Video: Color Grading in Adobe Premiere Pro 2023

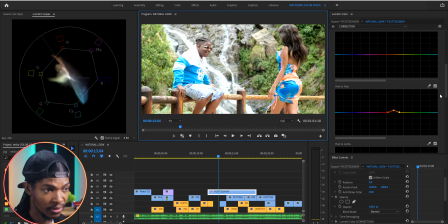(4:09)
Next, I will increase the saturation of the colors here, like the blues. I'll just pick the eyedropper on the hue versus saturation curve and select the blue color and increase the saturation just like this.
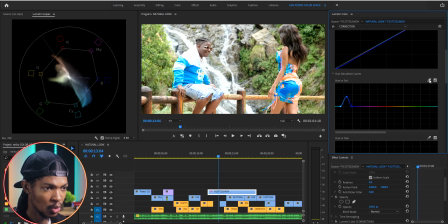(4:23)
I'm also gonna increase the saturation of the greens. So I'm gonna pick the eyedropper on the hue versus saturation curve. Again, select the greens and increase their saturation.
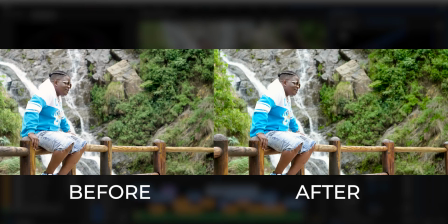(4:35)
I can see it's almost looking good actually. Here is the before and here is the after.
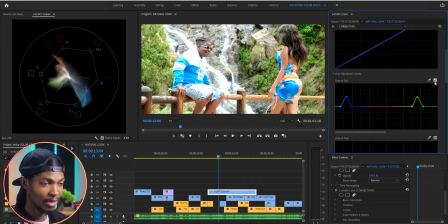(4:41)
Next, I'm now gonna add a color grading.
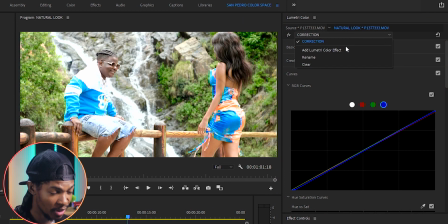(4:44)
So what I'm gonna do is add another instance of Lumetri color and I'm gonna use a LUT actually.
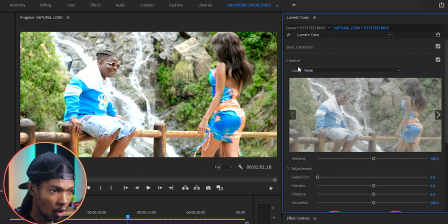(4:50)
So I'll go straight to the creative section. On the look, I'm going to browse for the three stripe look.
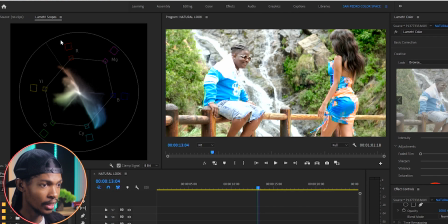(4:58)
Again, everything is in the resource download folder or linked below the like button in the description.
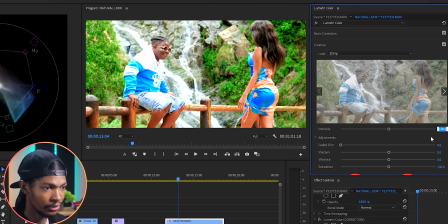(5:03)
I'm going to reduce the intensity of the LUT to 50%. You can see the before and after.
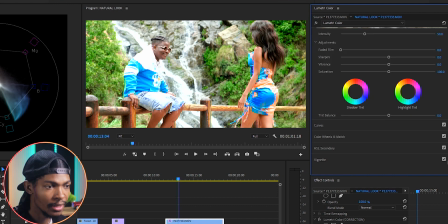(5:09)
This is already looking great. Next, I'm gonna go to the HSL secondary. I'm gonna key out the skin color. So I'll pick the set color eyedropper and select the skin color. Then use the set color add eyedropper to select many portions of the skin so that I can have a perfect key.
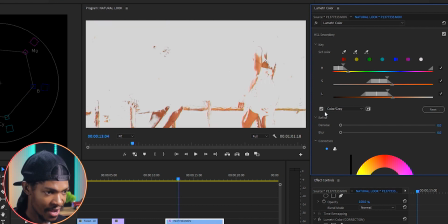(5:29)
Let me check this color gray box so that I can see the skin tone better. You can use these sliders to make sure you have a perfect key.
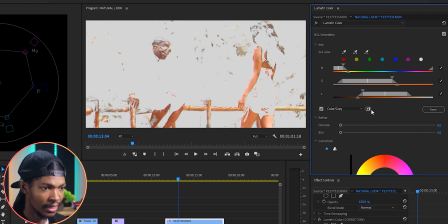(5:45)
Once I have a perfect key of the skin, then I'm gonna select this picture icon here to invert the selection,
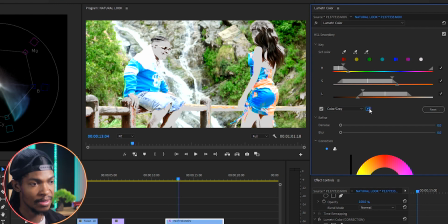(5:52)
because what I want to work on is the background, not the skin itself. On the refine section, I'm gonna push denoise to 10 and blur to 10 as well.
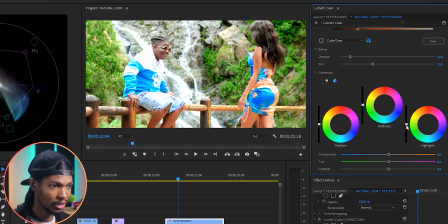(6:03)
And what I want to do is to add a little bit of bluish in the background so that it can create a good contrast with their skin tone. So I'm gonna first of all reduce the highlights in the background. I'm also gonna do the same on the shadows. Then I'm gonna push the colors in the shadows to the bluish direction.
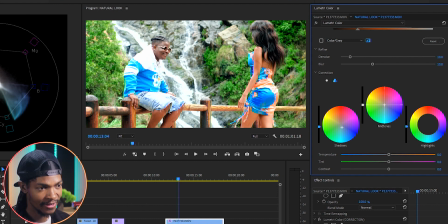(6:22)
And on the midtones, I'm going to push the colors in the orangish direction to compensate a little bit for the blues that we have just added on the shadows. And then the highlights, I'm gonna also just push it a little bit in the bluish direction. Now, this is great. Look at the before and after.
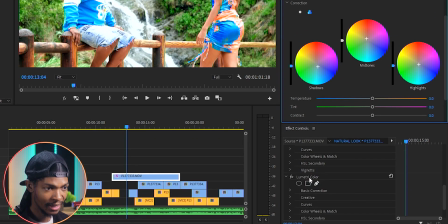(6:45)
Then I'm gonna go to the effect controls, lumetri color, right click and rename it color grading.
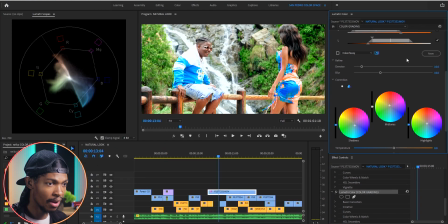(6:54)
Next, I want to work on the skin tone because I think they look a little bit pale. So I just want to give them a little bit of a punch orangish look.
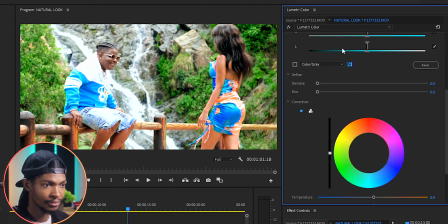(7:02)
So I'm gonna add another instance of lumetri color. Then I'm gonna go straight to the HSL secondary.
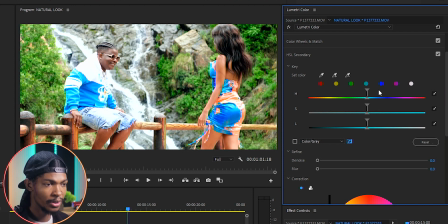(7:09)
I'm gonna key out the skin color. So I'll pick the set color eyedropper and select the skin color. Then use the set color add eyedropper to select many portions of the skin.
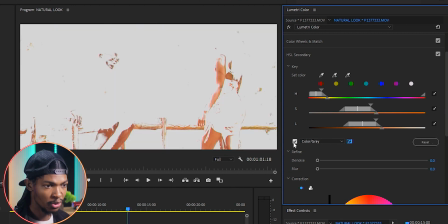(7:20)
Let me check this color gray box so that I can see the skin tone better. You can use these sliders to make sure you have a perfect key.
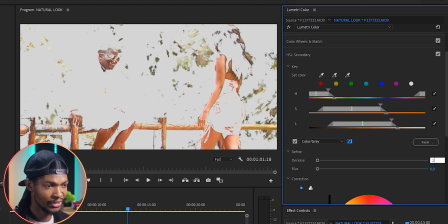(7:31)
On the refine section, I'm gonna push the noise to 21 and blur maybe to somewhere around 12.
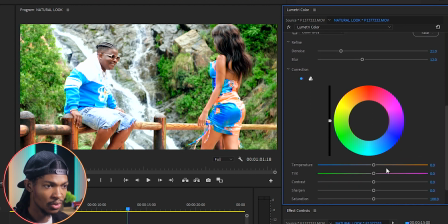(7:39)
Then I'll come to the temperature and increase it all the way to maybe somewhere around 20, 21, so that they can have really good warm skin color. And then maybe the tint, reduce it a bit to somewhere around -9.
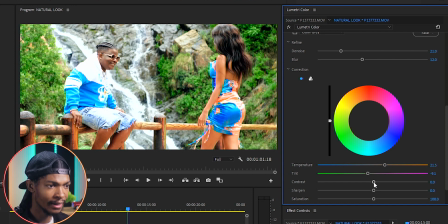(7:53)
When it comes to contrast, I want to increase them a bit so that I can have contrast in the skin because it looks a little bit washed away. So I'm gonna increase the contrast to maybe 41. And then I can add a little bit of sharpening, maybe to somewhere around 12.
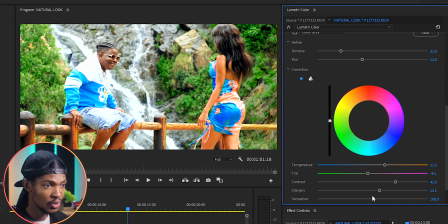(8:10)
I can also see the saturation is too high, so let me reduce it a bit to maybe somewhere around 94.